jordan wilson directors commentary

Hello, my name's Jordan and this is my director's commentary. To start off our video, we made it give off a sense of normality.
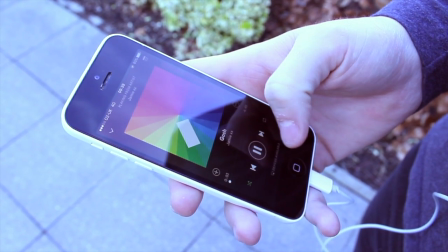We did this by showing an ordinary member of the public selecting a song, so the advert is almost like a civilian walking the streets of Hull.
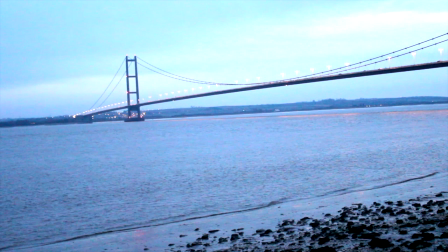We then went to an establishing shot of the Humber Bridge because it's one of the Hull's key features,
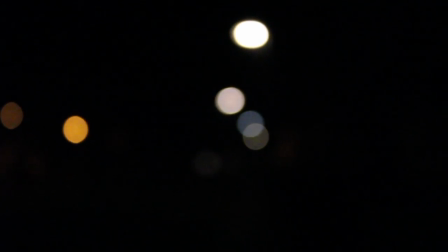so we felt it needed to be one of the first things the audience brought their eyes to.
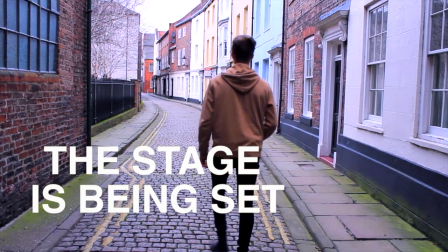The following of the video comes to a few pictures and extreme close-up images of features in Hull,
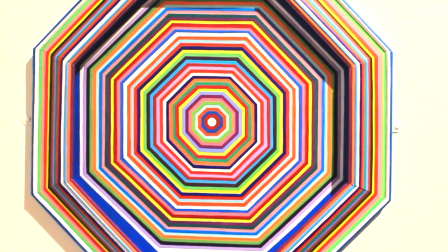one of which is in Ferrans Art Gallery.
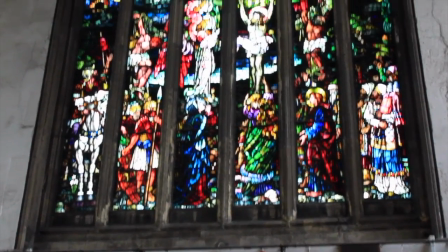The editing techniques is that this causes it to be a small little montage of Hull, but with a slower approach.
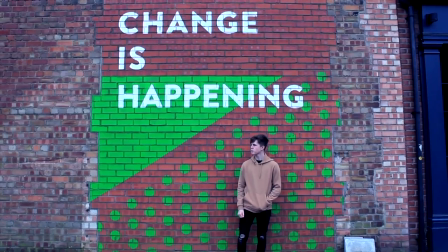The transitions flow with the music to make the video smooth and match the tempo.
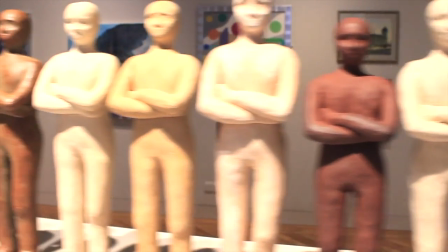The main tools that we used in the editing department was dragging, cut and the fade out.
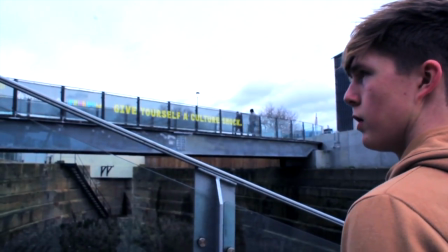In the video for effect we used fade outs on some of the clips. We did this to build an atmosphere because it made it seem quite intense and exciting.
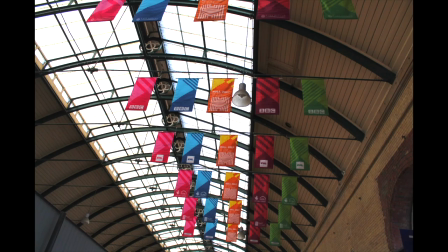The editing software that we use to edit this video,
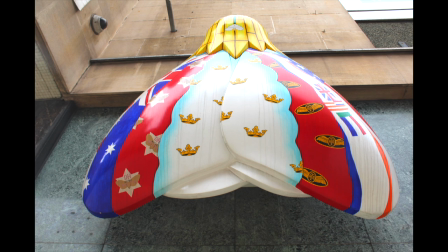we used Max and the editing software was Final Cut Pro X. The advantages of
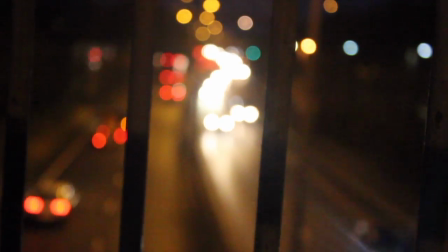using this was that it's a very smooth software and it enables you to go as far as your
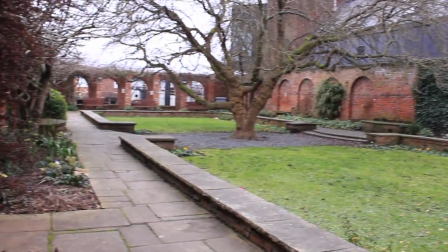imagination. It also produces a high quality finish for your video. This is why it is used by many professional editors.
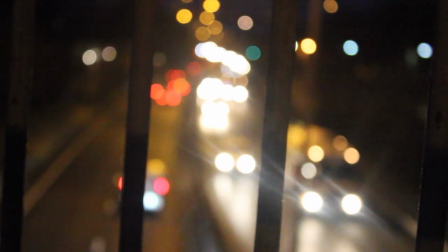However, the downside is that in our team we weren't really familiar with the software, so it took time to adapt to it. And if you're new into the editing industry, it can be quite daunting to see all the different things you can do, but with no clue on how to do it.
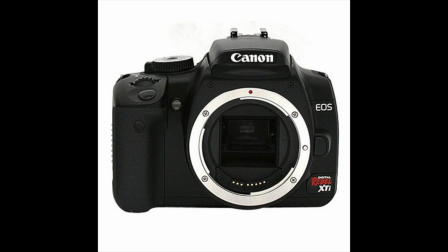The hardware, the camera that we used was a DSLR Canon 1600. This camera was very good because it allows you to get neat finishes and it in high quality HD.
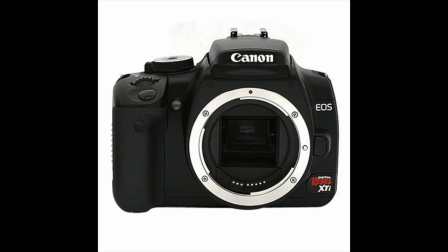The downside to this was that our team was very inexperienced to using cameras, so we found it quite difficult to do certain types of techniques. We exported the files from camera by using a SD card. This held all the clips we had taken, and so it made it very mobile because we could take this card anywhere.
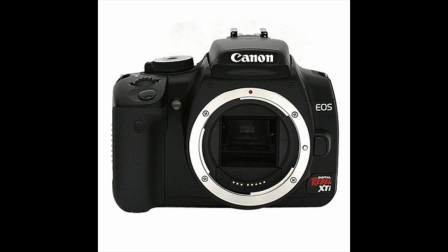We then put them onto the computer by slotting it into the SD card slot and then downloaded them to a saved file where we could then use them for editing. Transitions. The transitions we used were cutaway and the fade.
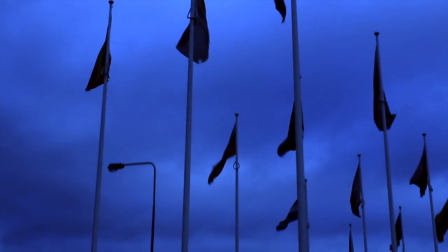We used these types of transitions because it created excitement for the viewer at home.
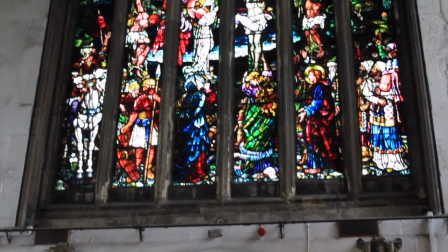For the cut transitions, we felt that it created excitement because the audience want to know more about the place, but it gets cut off, which intrigues them.
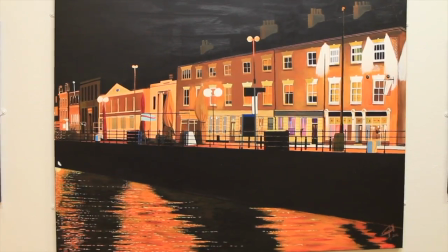The fade transition gives off a build-up of atmosphere because it starts to create tension for the viewer because they don't know what's happening.
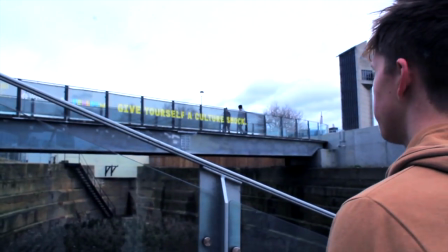Final production. Overall, for my final production, I like the pace that the video goes at because it makes it exciting for people to watch.
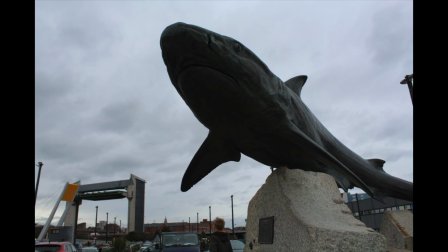However, what I dislike is that during the montage, I would have preferred to have used short video clips instead of pictures because it makes it more interesting for the viewer.
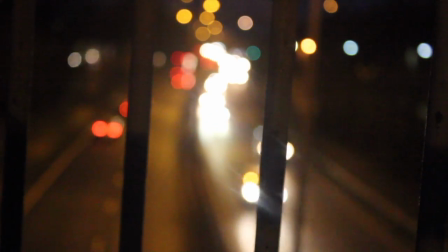From our video, I think the scene that stood out to me the most was the start scene where the person was selecting the song.
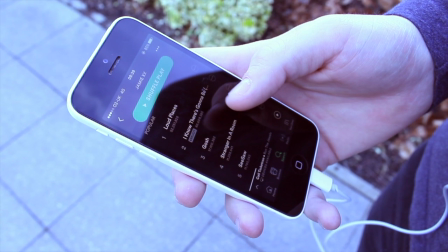I think this worked well because it made the video feel real throughout, and I think it was because it was just like an ordinary person walking through Hull but showing it off.
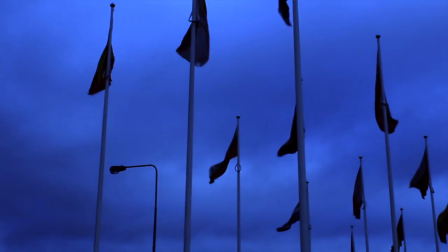However, another scene that stood out to me was the small montage
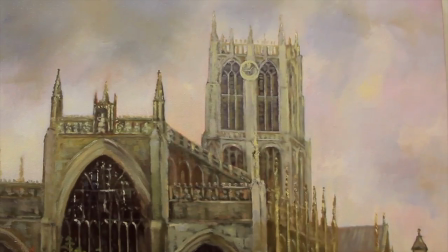this worked because it allowed us to get short clips of Hull in,
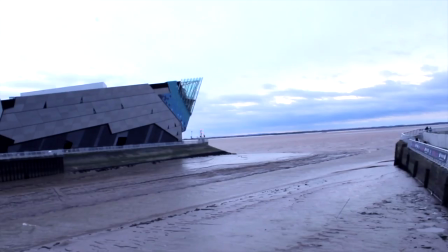but it gave details to what in Hull, and it will make people intriguing to come into Hull.
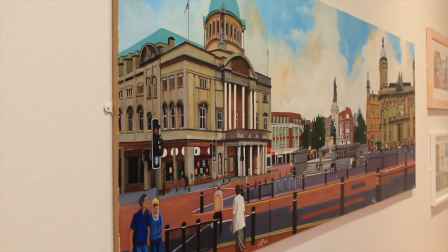Thank you.